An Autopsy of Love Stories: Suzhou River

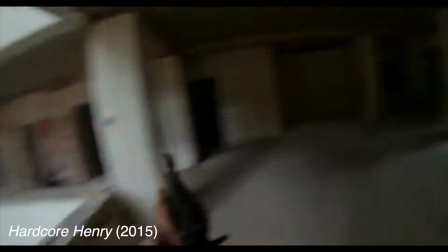The first person perspective in cinema is often used in action sequences, sometimes with the deliberate intention to immerse the viewer the way a first person shooter does.
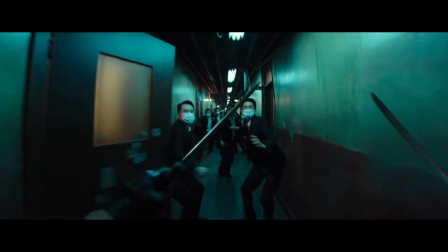But these are very different mediums,
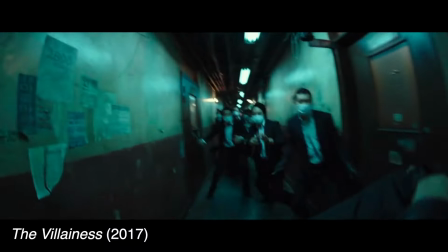and even in good movies first person action sequences are often less legible and impactful than they would be if shot conventionally,
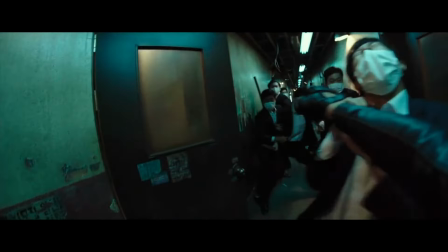when dealing with variables like camera shake, the actor's body moving, and so on. Sujo River from the year 2000 employs this perspective not for the sake of spectacle,
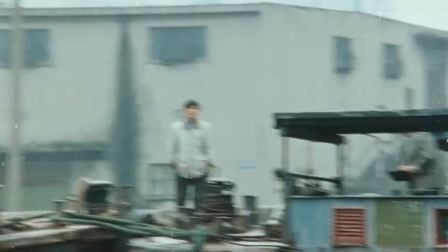but to bring the viewer closer to a very specific, authentic world, and the feelings of the story.
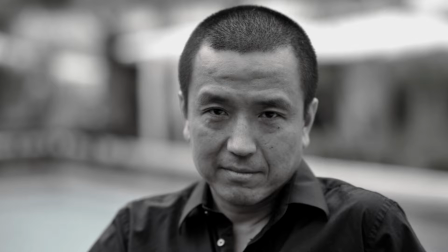Also, as with many films by Lu Yi, it invites subjective and metatextual readings.
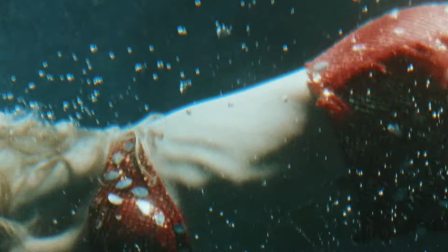It's not a gimmick that ever feels one note or ill-conceived here.
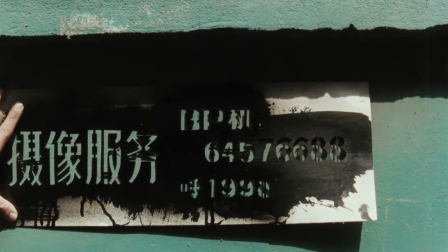Take this early scene where our protagonist and narrator, a freelance videographer working in Shanghai, meets a new client.
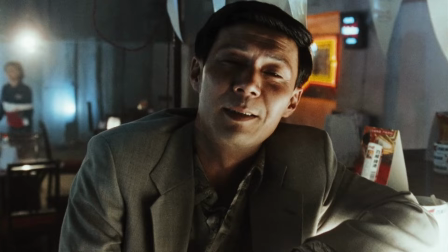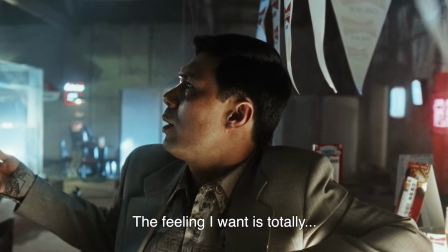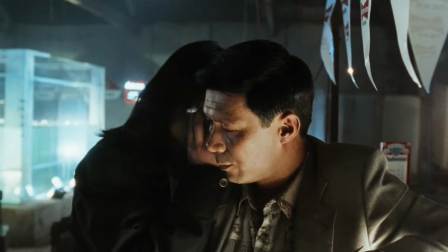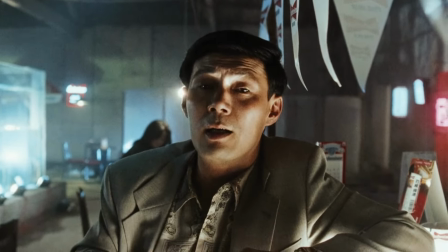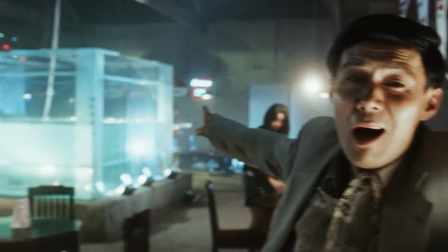We know the videographer is an unreliable narrator prone to lying from the opening monologue.
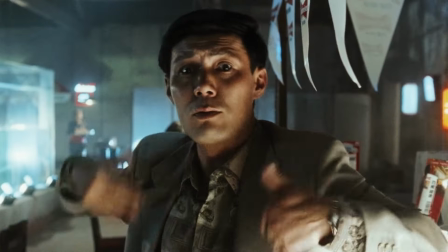We also know he's been a filmmaker for a long time. In this meeting, the edit captures the essence of the client and how the videographer sees him.
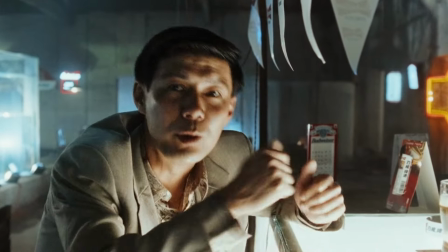He has lofty ambitions he can't adequately explain, and he's a little pretentious.
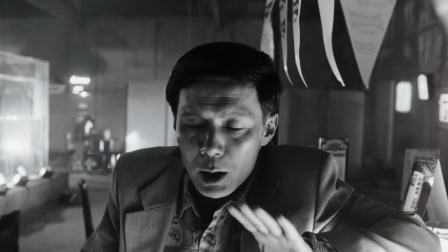We get this from the actor's performance, but also how the editing style cuts him off doesn't let him finish his thoughts.
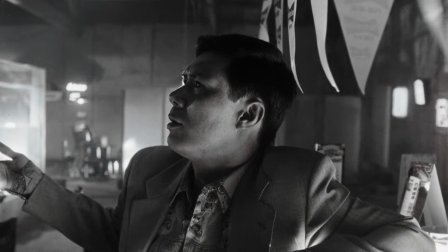The film itself, metatextually, is saying, oh god, let me spare you from this guy.
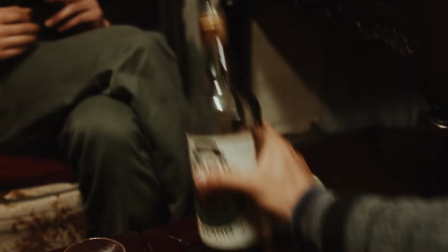These kinds of clever tricks continue throughout the film, and help develop the videographer's character even though we never see him.
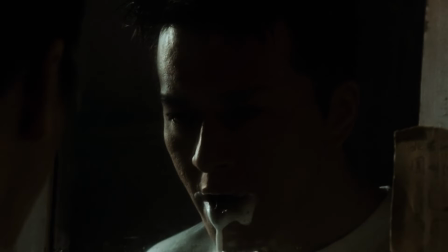Right up to a near fade to black cued with his voiceover later in the story, that reverses itself when we can get another character's input.
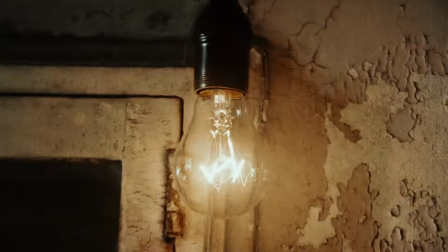Though even that fade, in keeping with the film's documentary trappings, is partially achieved in World through a flickering lightbulb, a central motif.
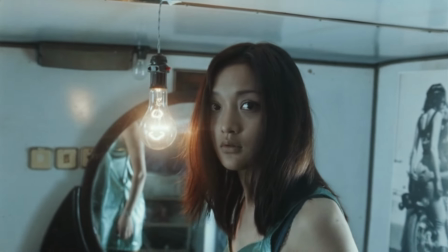The videographer's elusive and mysterious girlfriend Mei Mei wants a romance like one she heard in a story about a motorcycle courier named Mardar.
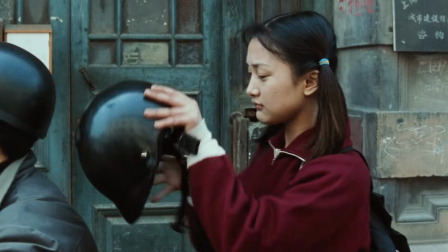Then suddenly we're in that very courier's story, learning of how he must reconcile developing romantic feelings for a young woman he's to abduct for ransom money.
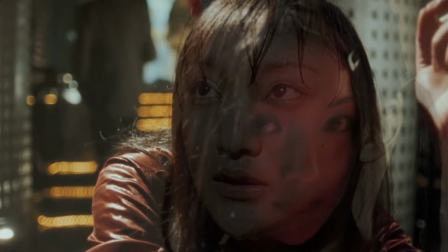Her name is Mudan. Mudan, who very much resembles Mei Mei, is played by Joe Zun in a daring and brilliant double performance.
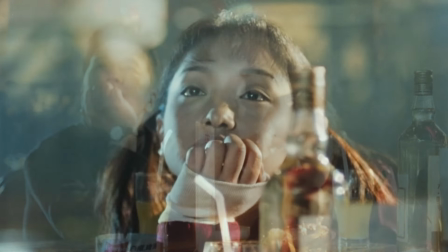Following events in the Courier's life, we seem to step away from the videographer's perspective,
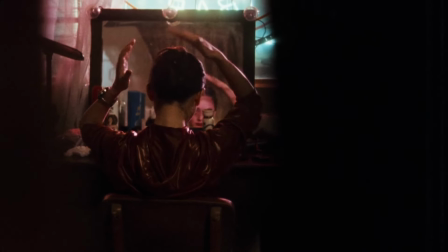even if the docudrama style remains, and it isn't always clear what he did and didn't photograph.
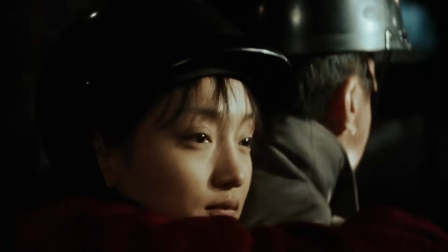Mudan has more agency too, and the cinematic language becomes, in the biggest scare quotes ever, more conventional.
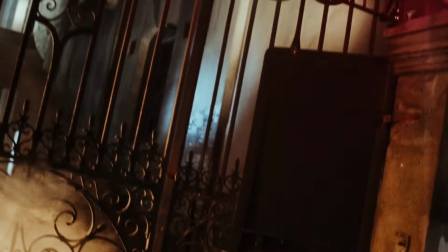The videographer is a separate character who has his own unreliable perception of events, the Courier, and his plight.
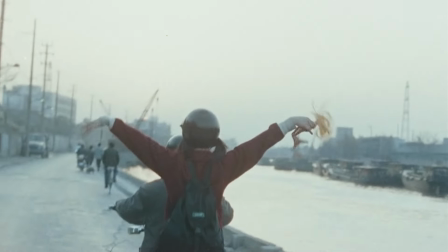Sometimes we want Mardar and Mudan to exist outside the videographer's manipulation and perspective.
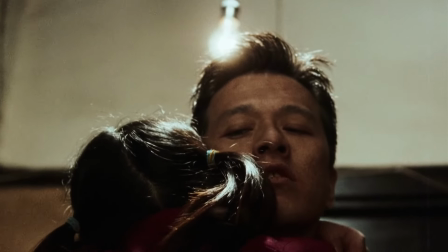Other times we empathize with him. Mardar and Mudan's love story is almost more sympathetic in a way because it's shot conventionally.
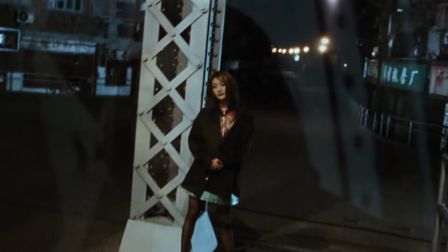It's hard not to partially balk at the videographer character who has all this intimate footage of Mei Mei where he
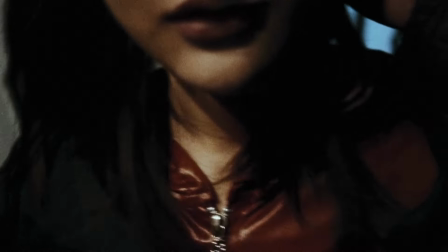kisses and fondles her that reads as creepier at times because of his… and our… agency.
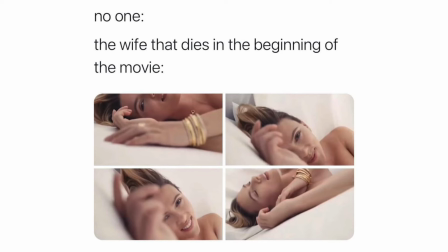But how different is that making of story than literally any famous romantic film you've ever seen.
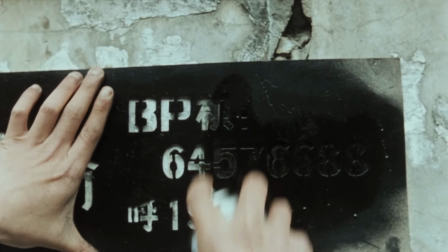And before you write this off as a pretentious, remote meta-experiment, the movie is achingly alive,
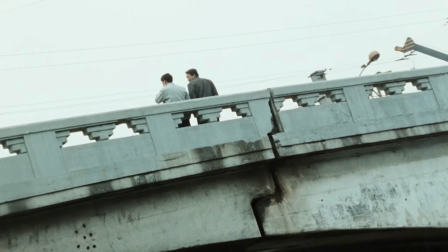capturing Shanghai and its people in candid and beautiful fleeting moments, and unfurling its stories of love, loss,
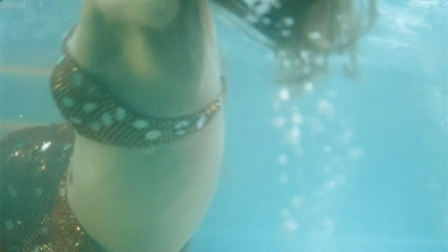and identity with natural performances and an affecting sense of wistful, nostalgic melancholy one might associate with Wong Kar Wai.
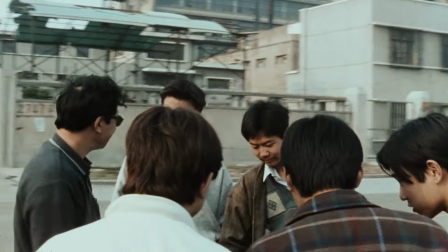Thanks to the gritty environment and the poetry of the story,
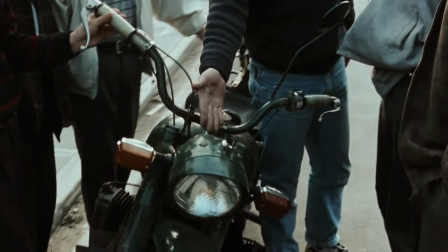Sujo River becomes a fascinating study of reality's coexistence with myth, and how we find self-definition through myth and media.
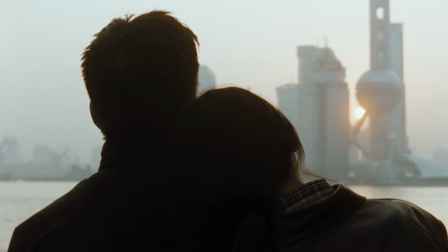The characters really all love versions of each other, highlighting our tendency to fall in love with stories,
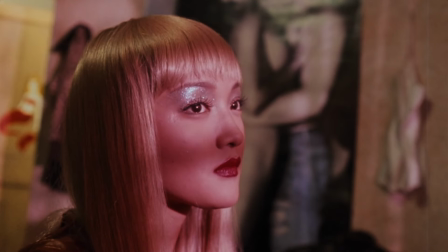fantasies, and ideas of who we want people to be or wish they were.
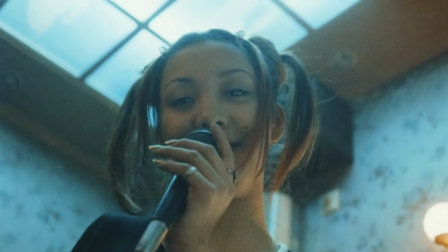Thanks to the videographer's character, it's also a self-reflexive examination of the filmmaker's role in perpetuating those very stories and myths,
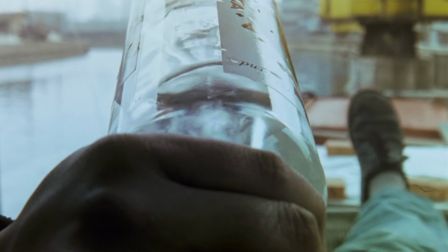from an incredibly personal and subjective point of view.